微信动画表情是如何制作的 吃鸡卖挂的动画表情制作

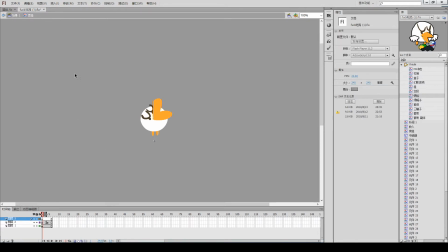498s
因为是微信表情微信表情的大小要求是
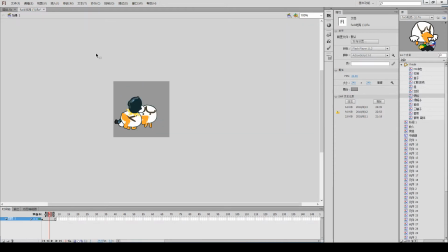503s
它的尺寸是100×100那么我们回到场景这个场景A12×120我们看一下240×240这还记不清了当时记错了微信表情的尺寸要求是240×240
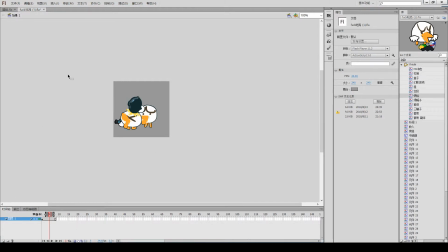519s
这个大小还是这个大小我都记不清了好了不管了我们把之前的旧的表情放到一边去那么刚才我们创建了一个麦挂的元件我们找到这个元件在这把它拖转进来拖转进来
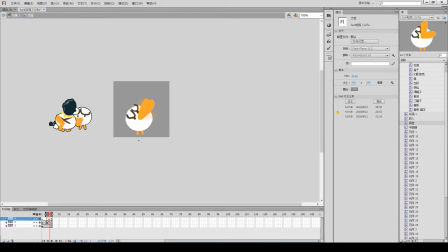534s
放到这个位置那么在这个动画里面它的动画长度是6帧那么我们在长庭里面给它的动画同样也要延长到6帧目前这是多的多的动画是指线左边那个动画的长度
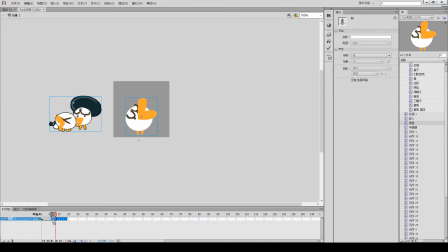549s
那么把长把多出来的这个动画删掉第6帧第7帧以后删掉这个没用了左边那个删掉那么我们就看留下的这个动画
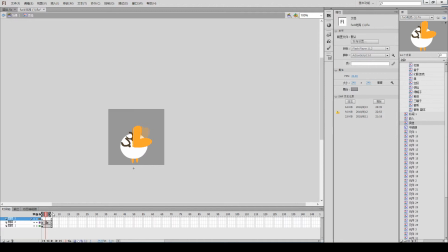563s
好那么双击这个动画进入我们在刚才新创建的这一层里面把刚才卖卦的画泡画上
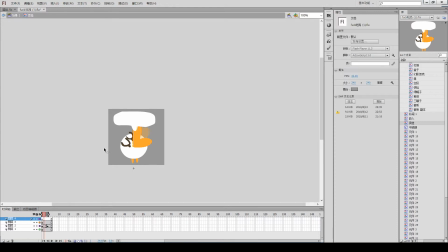580s
在新创建一层在这里面写上卖卦
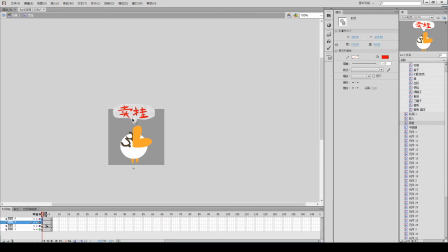598s
它有点挡住这个嘴了那么把它往上挪一点往上挪一点这样我觉得卖卦这两个字有点太死板了那么我们给它添加一点动画效果同样在第四针了同样在第四针给这两层NF7创建空白关键帧
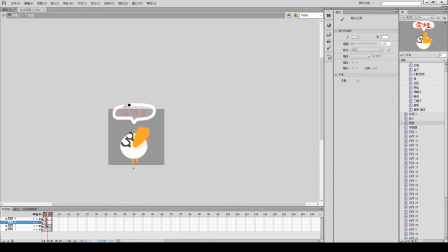619s
那么这一层画炮的这一层按照上一层的按照前一帧的形状大概描一次那么这样就会给这个画炮产生一个抖动的效果因为你不可能画的完全一样那么我们把麦瓜这两个字也描一下
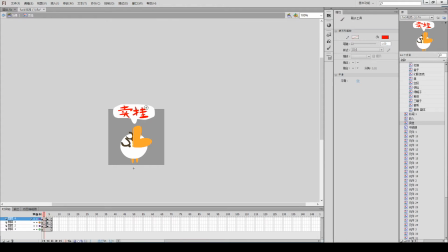639s
只要你不可能完全一样那么这个字就会有这种抖动的效果好那么我现在觉得其实身体也应该稍微有一点变化唯一不动的可以是腿我把身体也剪切出来身体和眼睛也剪切出来那么新创建一层
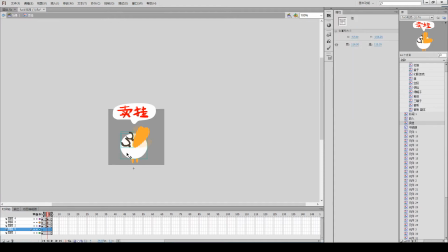656s
新创建一层把身体和眼睛原位粘贴到这一层同样第四针创建一个孔这是创建普通的关键针不是孔白关键针了因为普通关键针它还是保留前一针的元素
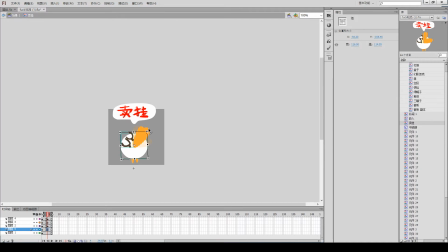674s
我们还是要保留身体和眼睛在这稍微给它一点这种这种位移的动物位移的变化变得动物太大了我觉得这种感觉都差不多了
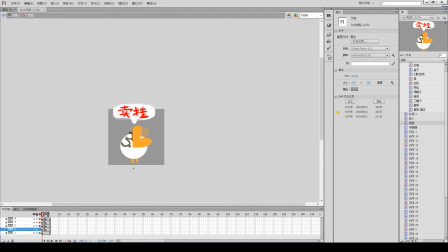694s
我们再把速度加快一点试试这两个关键针都删除删除两个针的长度我觉得这种感觉挺好的这个感觉不错那么我们回来回到场景把它缩小一下
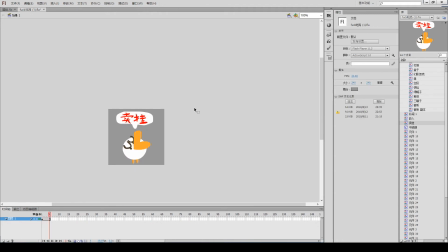710s
基本可以放到这个场景内我们看到这个效果然后觉得这个都差不多了好了那么这一个微信表情就制作完成了
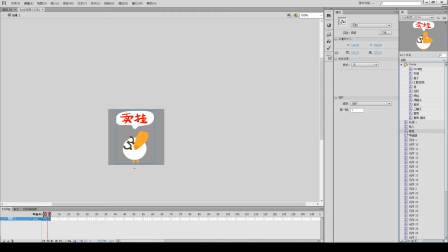729s
那么我们把刚才做好的这个卖卦的微信表情拖拽到这个finish文件夹里finish写错了